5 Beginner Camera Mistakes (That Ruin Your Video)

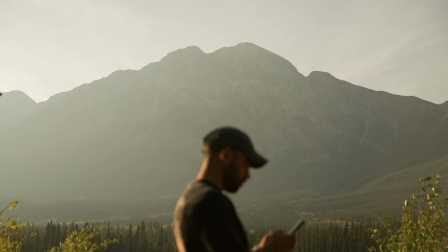0s
When you buy your first camera, you expect the image to look great right away. You think it's a camera, so the picture should look amazing, better than a phone. But in reality, things doesn't work like that. You start shooting and the image looks strange, unstable, or just not how you imagined. Today I will show you 5 common beginner mistakes in video shooting,
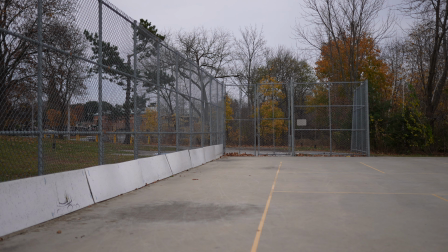19s
and I will explain how to fix them so your videos look clean, professional, and intentional. The first and most common mistake is shooting in full auto. In auto mode, the camera controls everything for you: shutter speed, aperture, and ISO. The problem is that the camera reacts to everything in the frame. If something bright appears, the image gets darker.
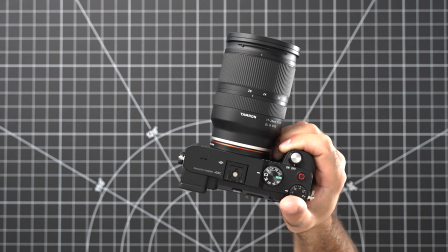39s
If you turn the camera toward darker areas, it suddenly becomes very bright.
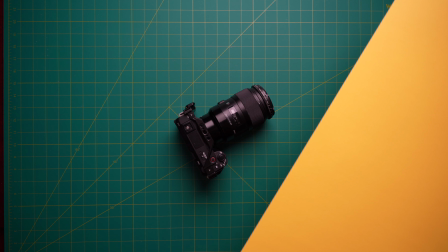44s
As a result, the exposure keeps jumping and the image looks unstable, and the video feels very amateur.
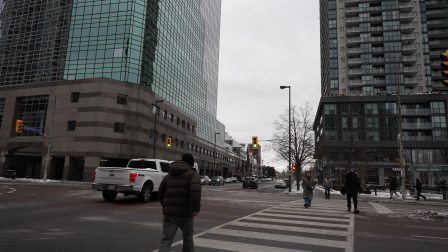50s
And one more important thing, auto footage is very hard to color grade later.
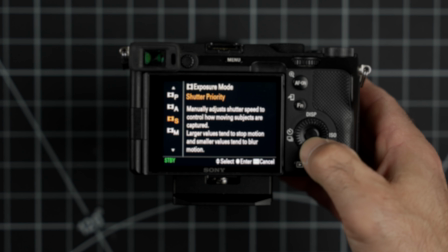54s
Ideally, you should shoot in full manual mode and control all 3 settings yourself. But if that feels too difficult right now, that's totally fine. Start with semi-auto modes.
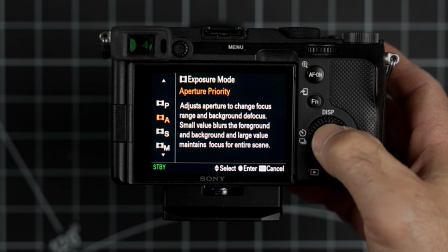65s
For example, aperture priority. You set aperture and ISO manually, and the camera adjusts shutter speed automatically.
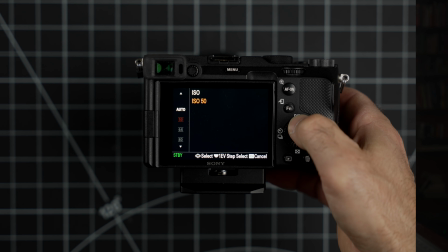72s
Or you can use manual mode with auto ISO. This way you control aperture and shutter speed, and the camera helps you with ISO. Choose what works best for your situation. These 3 settings, shutter speed, aperture, and ISO, are the first things you should learn when you start shooting video. They directly affect how your video looks and feels. The second mistake comes straight from first one. Many beginners don't really understand shutter speed, or simply don't pay attention to it.
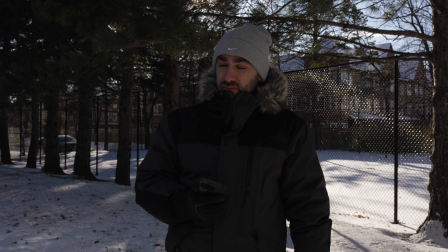99s
Let's say you are shooting outside on a sunny day. You want a blurry background, so you open the aperture.
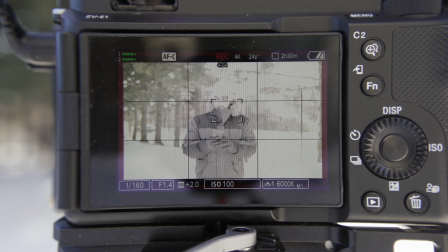105s
ISO is already at minimum. To avoid overexposure, you start increasing shutter speed.
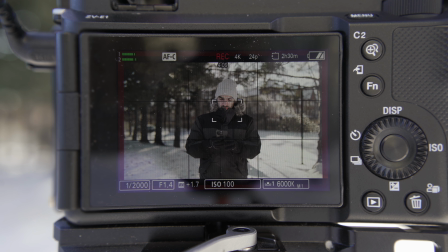110s
And here is the problem. Motion becomes very sharp and choppy. There is almost no motion blur at all. For photos, that's fine. For video, it looks bad. For natural and cinematic motion, shutter speed should be roughly double your frame rate.
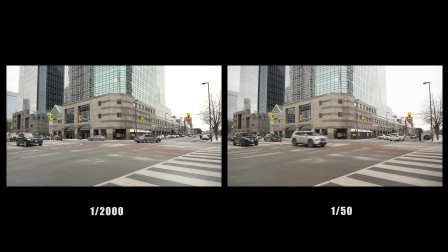124s
With these values, motion looks softer, smoother, and more cinematic. But now we have another problem.
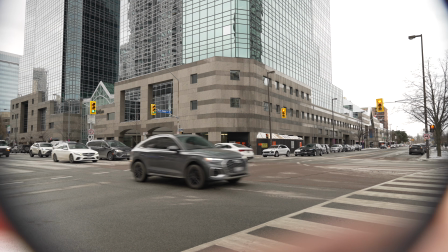130s
It's still very bright outside. The solution is simple: ND filters. If you shoot video, ND filters are a must-have.
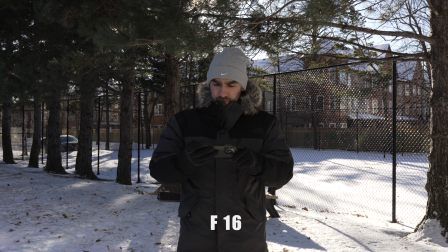137s
Without them, you either close your aperture and lose background blur, or raise shutter speed again.
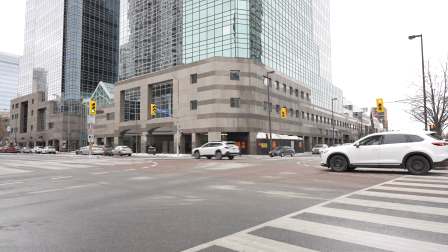143s
The easiest option is a variable ND filter. Just rotate it and control the exposure depending on the lights. Mistake number 3: jumping focus and blurry image. When people buy a new camera and a fast lens, they want to shoot everything wide open, f1.4, f1.8.
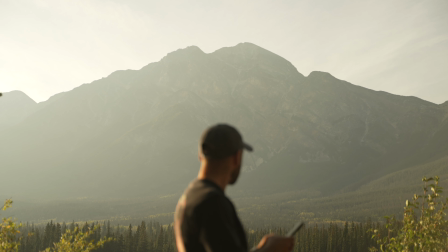160s
The background looks beautiful, cinematic, and soft, but this doesn't work well in every situation.
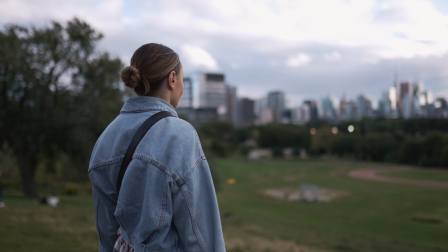165s
When wide aperture works well. If your subject is about 2-3 meters away or more, wide aperture usually works great.
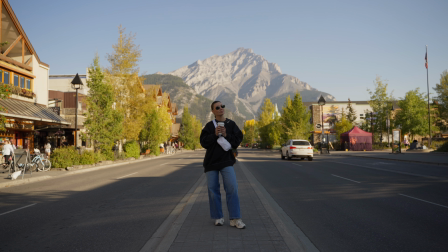173s
Depth of field is enough to keep the person in focus, even if they move a little. The same goes for interviews or talking head videos. Camera on a tripod, subject barely moves, wide aperture works perfectly here. When problems start? As soon as you move to close-up shots, everything changes. When you shoot wide open, the depth of field becomes extremely shallow.
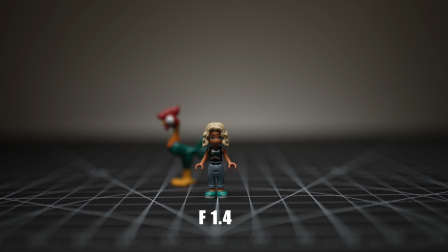195s
Only a very tiny part of the image is actually in focus. Almost everything else looks blurry and the focus keeps constantly jumping.
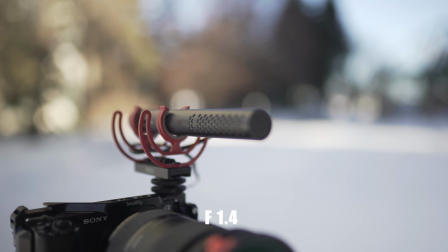202s
That's why close-up shots at f1.4 or f1.8 are almost a bad idea.
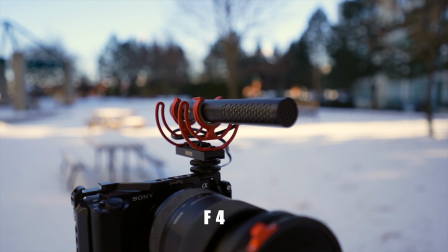209s
Close the aperture to at least f4 or even more.
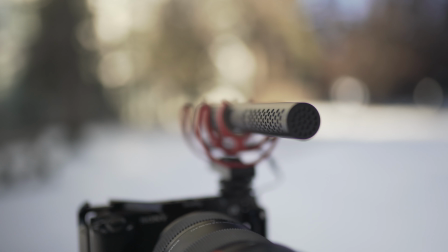212s
For close-ups, manual focus often works best, because the camera doesn't really know what exactly you want to focus on.
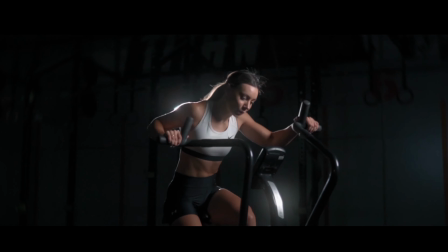220s
When not to use wide aperture. Sports, running, kids, animals, anything with fast movement.
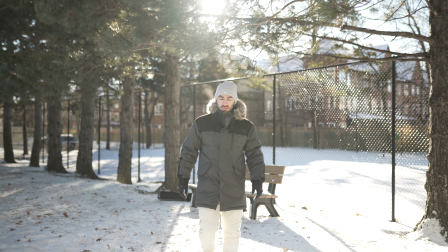226s
Subjects moving forward or away from the camera. Full-frame cameras, depth of field is even shallower.
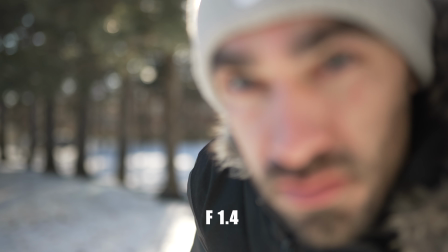232s
On full-frame, f2.8 or f4 is much safer than f1.4.
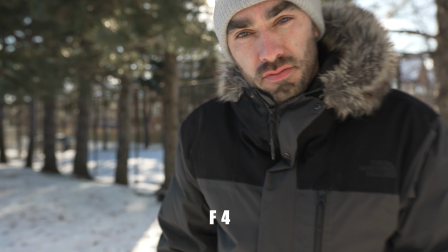238s
Even if focus slips for a second, it's far less noticeable. Number 4. Wrong white balance. Another very common mistake is ignoring white balance.